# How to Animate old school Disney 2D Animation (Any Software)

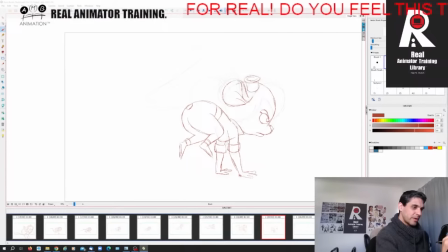gonna see we're gonna to push it even more we're gonna do more crazy stuff with the camera so you know there's a lot more to this than just what you're seeing here I'm gonna have her change the
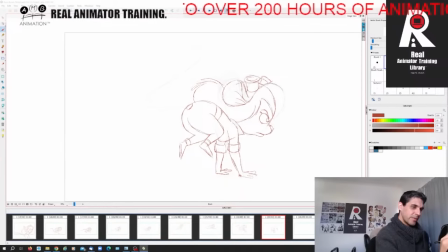camera is gonna rotate to her front view and that is gonna be our next edit point so our first edit point was when she was coming down the rope right and she jumped off the rope and then we change the camera angle into profile view now look what I do here I'm going to change
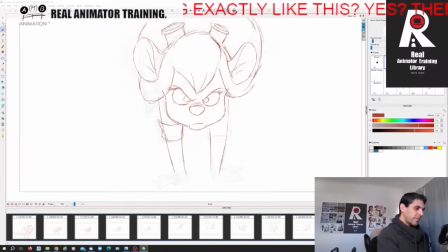the angle of this so we've got this hand behind and then I'm going
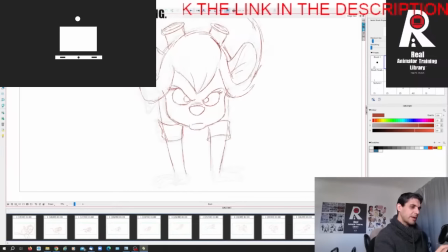to do this and now this hand is in front you see the illusion
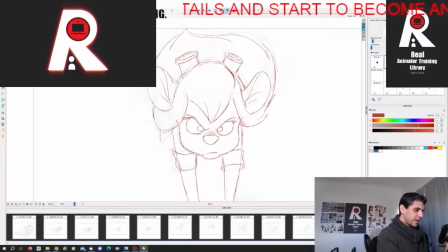of perspective that we have going on in here like that
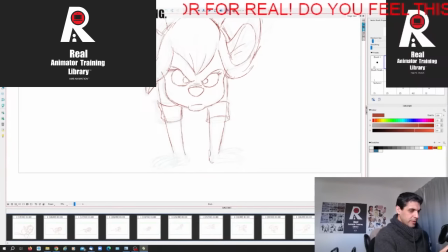so this is going to be the edit point where we're going to do some
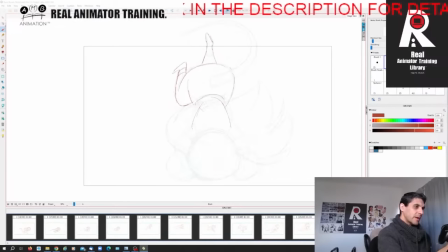front view stuff but I can talk you through how I'm solving this head over the heels thing right so we've got the back of the character and we're introducing the legs one leg is gonna be up like this and another leg is gonna be on the side like this right we're
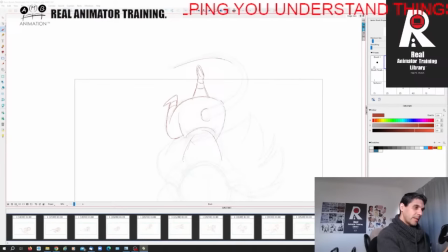gonna start putting in the tail right coming behind notice how they're big kind of swooping arc curve shapes right and then some of her hair is gonna be like this
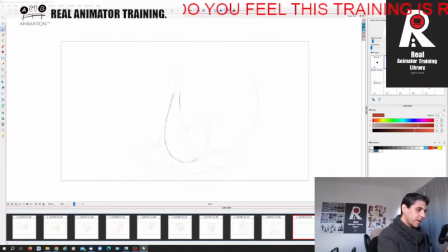kind of shape here so we've got the leg shape continuing like so we're keeping this leg shape here like that and the character is getting smaller right so we can pull off the cheat even better because we're not you
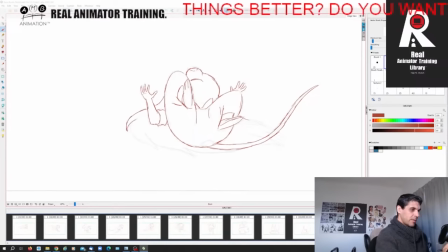know the characters moving away from us the hair is going to kind of whoosh through right on the other side of her
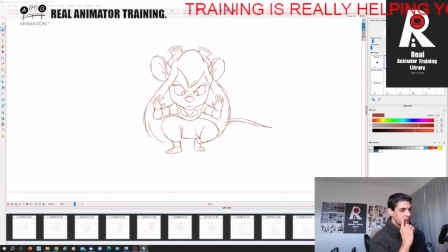right so I'm just gonna put the tail behind her hair there like that she's here she swings
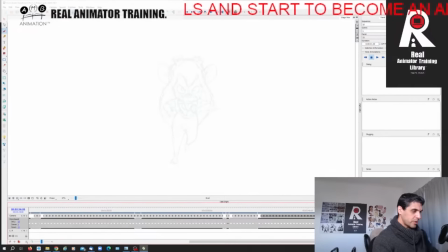down she scampers she scampers and then she does a little roll right scamper scamper roll so you can really see how the the constant moving and the cheating we can really get away with it right
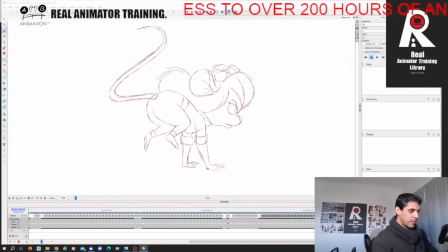it does take skill to be able to do it but I'm doing a lot of cheating here and
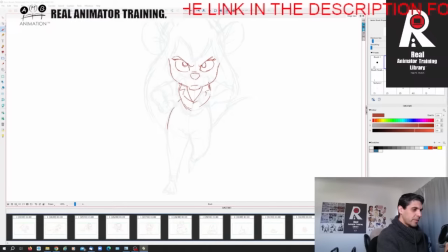the constant moving is helping it we've got the weight on this side of her pelvis so we've got a little bit of a lean on that right but then we're being quite straight with that
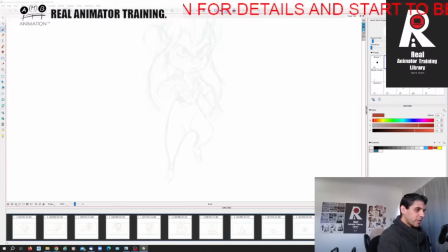pose right right now we're gonna start with the run so she's coming up off the ground and she's hitting a run right so here I've got the hip this way and the body this way so there's a bit of torque
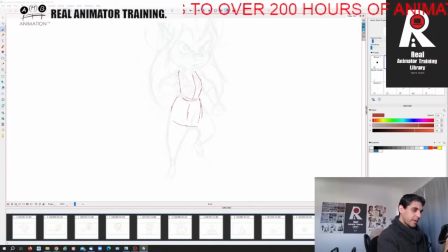happening in the character here like this right but then we have the we have the character this leg coming forward right and then this leg I'll